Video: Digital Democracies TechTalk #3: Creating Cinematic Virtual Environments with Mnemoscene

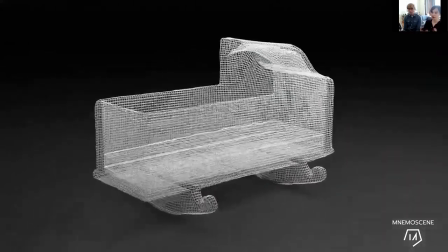(27:53)
And the process is that you first of all, create this sort of wire mesh and then eventually it just layers the photographic textures on top.
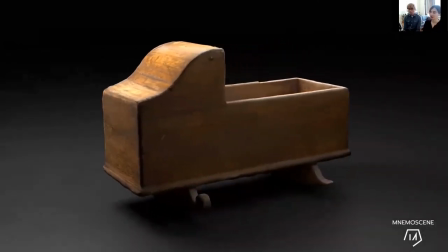(28:02)
So you get something that looks very like the real thing. And this was optimized.
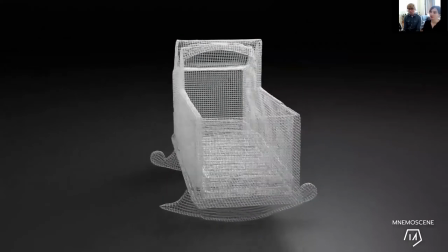(28:06)
So the photogrammetry process creates very dense models and here
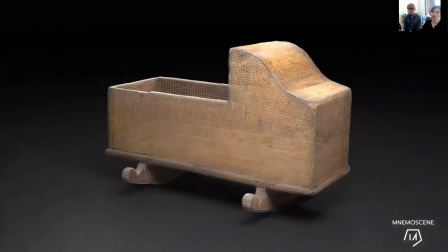(28:12)
I've optimised it just to make sure that the mesh wouldn't be too heavy.
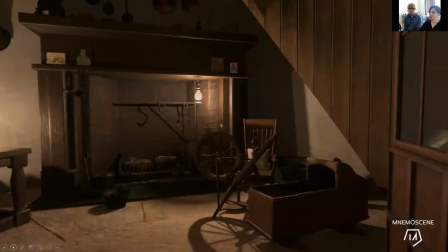(28:20)
And you can see the cradle here in situ inside the living room.
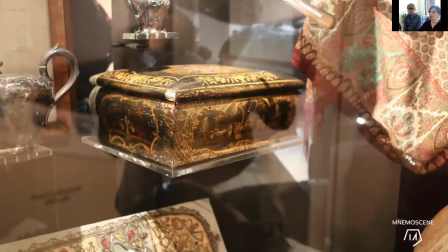(28:28)
And there were other objects that were digitised in photogrammetry, such as the Grace Darling's sewing box.
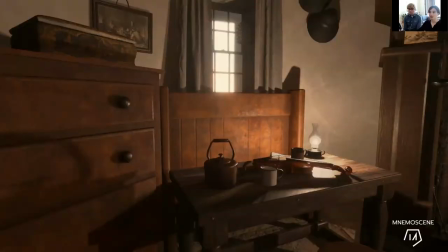(28:35)
And you can see that on top of the chest of drawers.
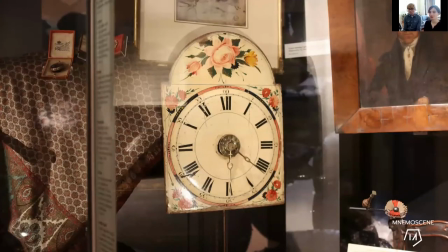(28:40)
And that was a clock which she would have heard ticking in her bedroom in the lighthouse.
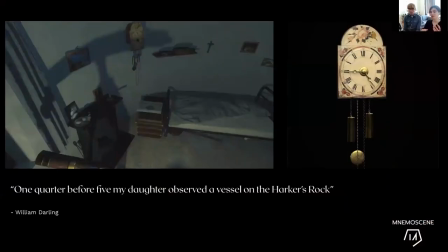(28:47)
And this was recreated because parts of it were missing and put back into her bedroom on the wall. And the sound of the clock is actually quite integral to the soundtrack. So it's really all these sort of tiny details, but they all come from the museum. And it was thinking about how to position them back into the home again.
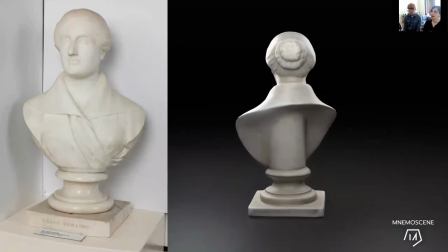(29:05)
And there was a bust of Grace Darling as well, and this was actually already scanned by the museum,
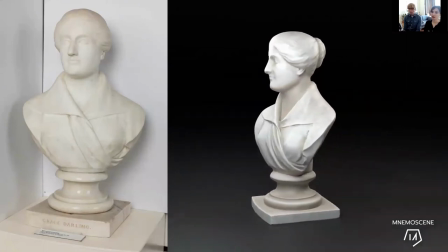(29:11)
but we were able to texture it and use it for the project.
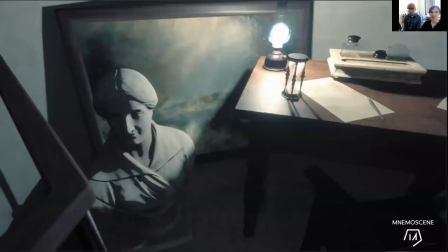(29:17)
And that sort of sits on the floor next to the desk here.
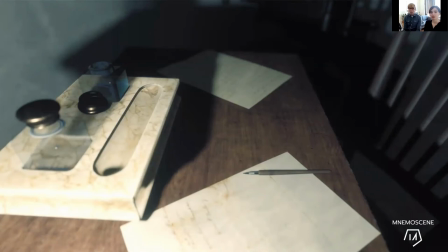(29:24)
Due to the pandemic and the museum closure, there were some objects that we weren't able to digitise. So what was done was a large, well quite a few objects were used, were modelled by hand just to, sorry, modelled by hand against reference images again. So there were items such as this writing set,
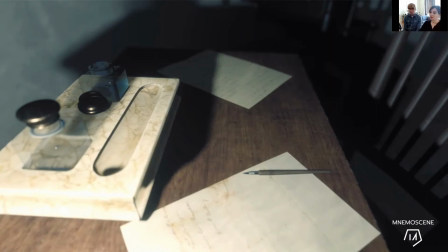(29:43)
which was modelled using reference images of the original and letters from the archives were sort of put on the desk. So again, it was trying to use as much as we could from the museum and the archives.
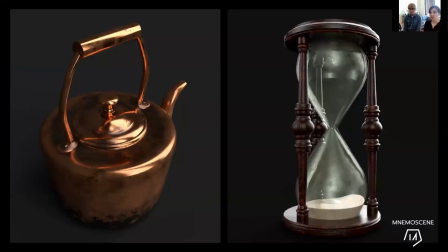(29:57)
And other objects were based on extensive research, so what kind of things would have been in a lighthouse at that time, and we looked at different furniture, domestic items, you know, for example, a copper kettle and an hourglass, and all these small details were built up over the year.
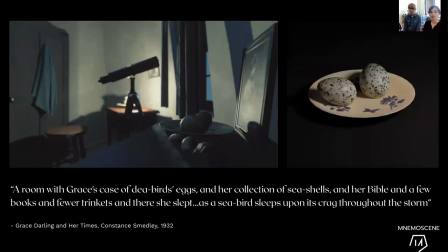(30:15)
other models were inspired by fictional texts descriptions describing the house so across all those books written about her there's often people that describe what house would look like obviously having not been there themselves so it becomes a sort of fictional
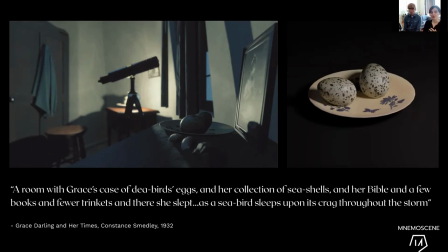(30:31)
description and um i was also using some of those fictional descriptions to create objects so it becomes this uh this sort amalgamation of different interpretations, different layers.
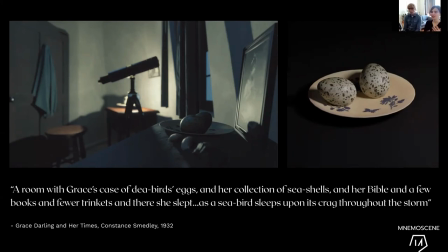(30:43)
There was one extract where the author describes sort of seashells and eggs and things like this in Grace Darlene's bedrooms, they were all modelled. And there's a kind of sense that there's a narrative in the in the soundtrack, but there's also a sense of narrative being embedded within the virtual space.
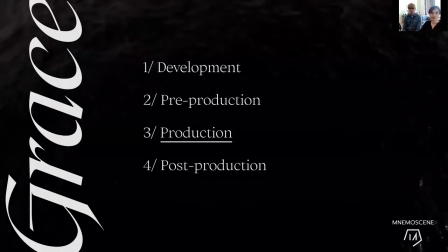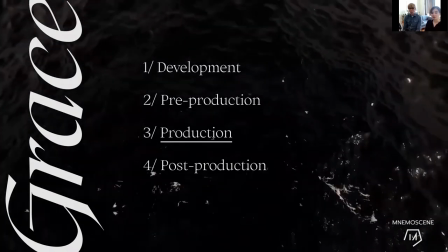(31:07)
so with production once the virtual environment was created we were able to start filming
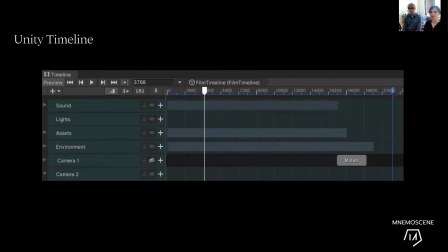(31:18)
and essential to the filming stage was the unity timeline so one of our goals in this project was to keep the amount of custom code to an absolute minimum and lean on the timeline as much as possible for sequencing cameras,
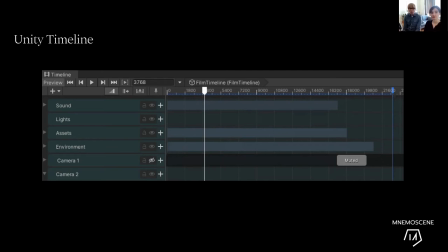(31:37)
turning things on and off, brightness of lights, also there's a projector in the scene that we're going to talk about a bit more later that we turn on and off.